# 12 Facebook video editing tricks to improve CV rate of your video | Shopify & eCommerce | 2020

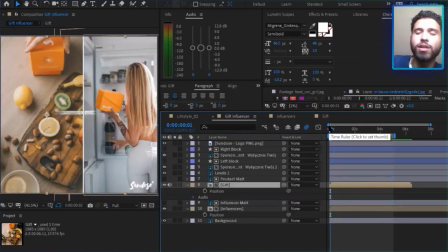12:13 We want to create a seamless transition back to the loop. And this is really important because then there's a symmetry here, and we want to pay more attention, as opposite to something that has a jarred ending, and which is not something eye-pleasing.
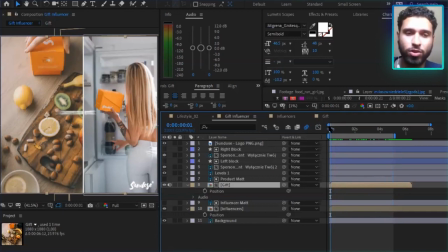12:30 And once we make sure that our loop is right, we took care of the right hand side, which is the left side shoot with product placement. So we look at the left side now, and we see that the gift is okay. What is the next step? What is the next step going to be? Let me check here.
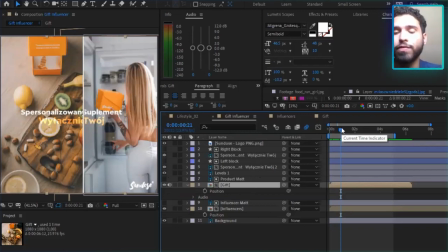12:52 We do the typography, we do a little animation and review of the text, and this is something that I always take a lot of care with. Before you begin this gift, don't put the text right away. You have to look at the composition and say, okay, is this overflowing with information?
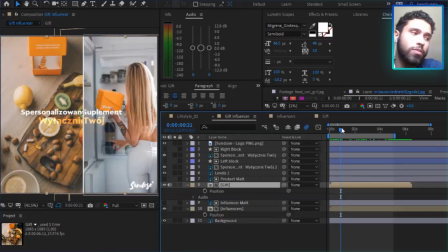13:10 Because if so, and you have a little bit of time, 5 seconds, around 5 seconds, what you can do is that you can begin the video and you can just leave this as it is. It tells the story already before we introduce text and information and call to actions. Then what you have is a hierarchy, right?
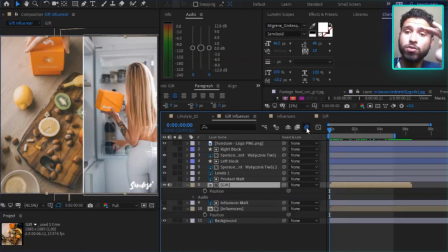13:29 I first see the image, and I'm going to get all of the story of what it is about from here alone. I don't put images, I don't put text, I don't put typography just now. I just let you do your thing, and then look at these images of this woman holding the box,
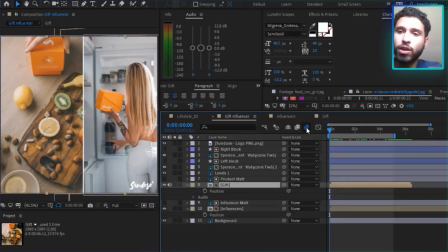13:45 the fruits, the pills, let you do the association for about a second. It's all it takes. And then I do the animations revealing. I see a lot of gifts that lose a lot of potential where they just have all of the information already in there. So what you want to ease the person into the information,
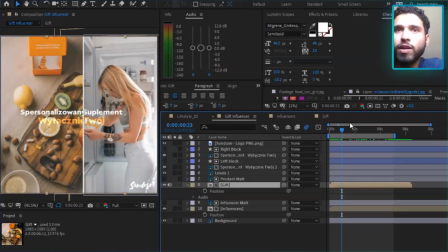14:06 as a similar thing would be in a Word document, right? You first have the heading, then you have the chapters, and then you have the vision. That's how you do. That's how you create hierarchy in an image, in a Word document.
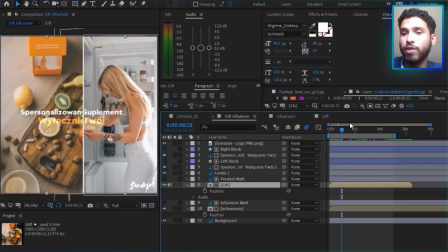14:22 So you do the same for an image, especially for a video, right? You first do the introduction. What is it about? Where is it taking me? Even if it's a 5-second gift, it's important not to bombard somebody with CTAs and headlines and things in the creative itself.
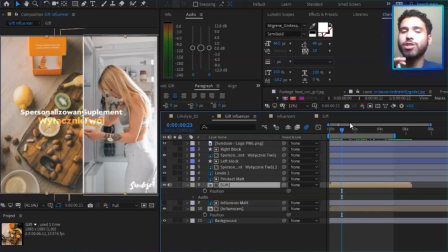14:38 So this is why it's important to have this reveal information after you had a time looking at the image, so that you get the rest. Right. And this is what we see here. Another thing is making sure that the text is visible.
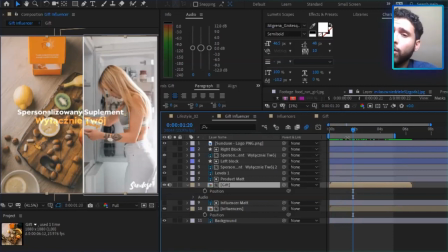14:54 How you can do this depending on the color that you go for the text, what it is related to your branding, make sure there is a layer below where you can control some opacity or some color correction values so that you make sure everything is nice to look at, but also really readable.
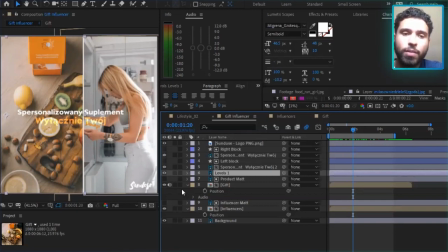15:13 Because otherwise, if it's hard to read, people are not going to pay so attention to that, right? And logo placement as well. So we have a nice little gift that is going to loop pretty nicely,
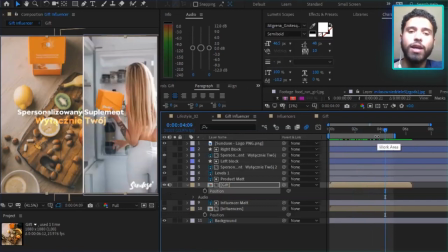15:29 and the information is there, and it's pretty visible.
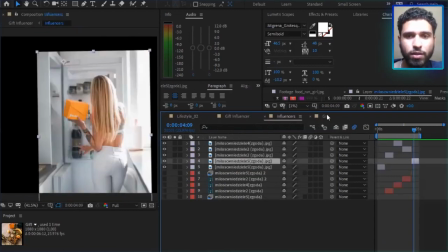15:35 Now let's go to another one, and we can see, and we're going to have a look at a pretty simple approach,
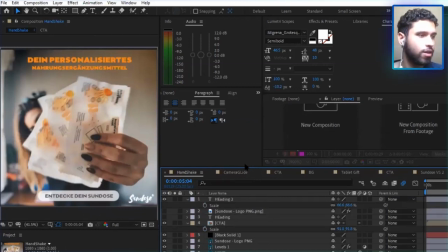15:44 but also nonetheless very interesting if you want to communicate to your designers or either do it yourself.
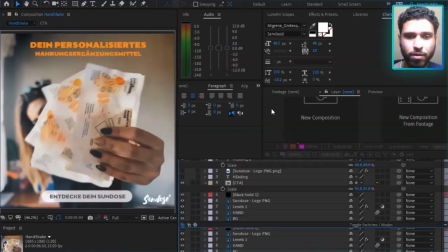15:52 This is an image. I've built this into a gift,
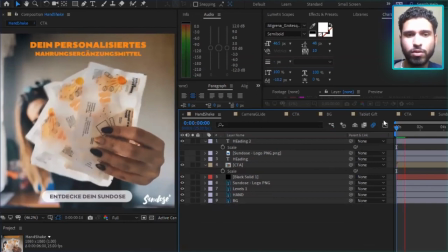16:02 but let me just load it so that you can, sorry, computer's struggling here to give us text. Okay, I think you can see it now. It's a gift.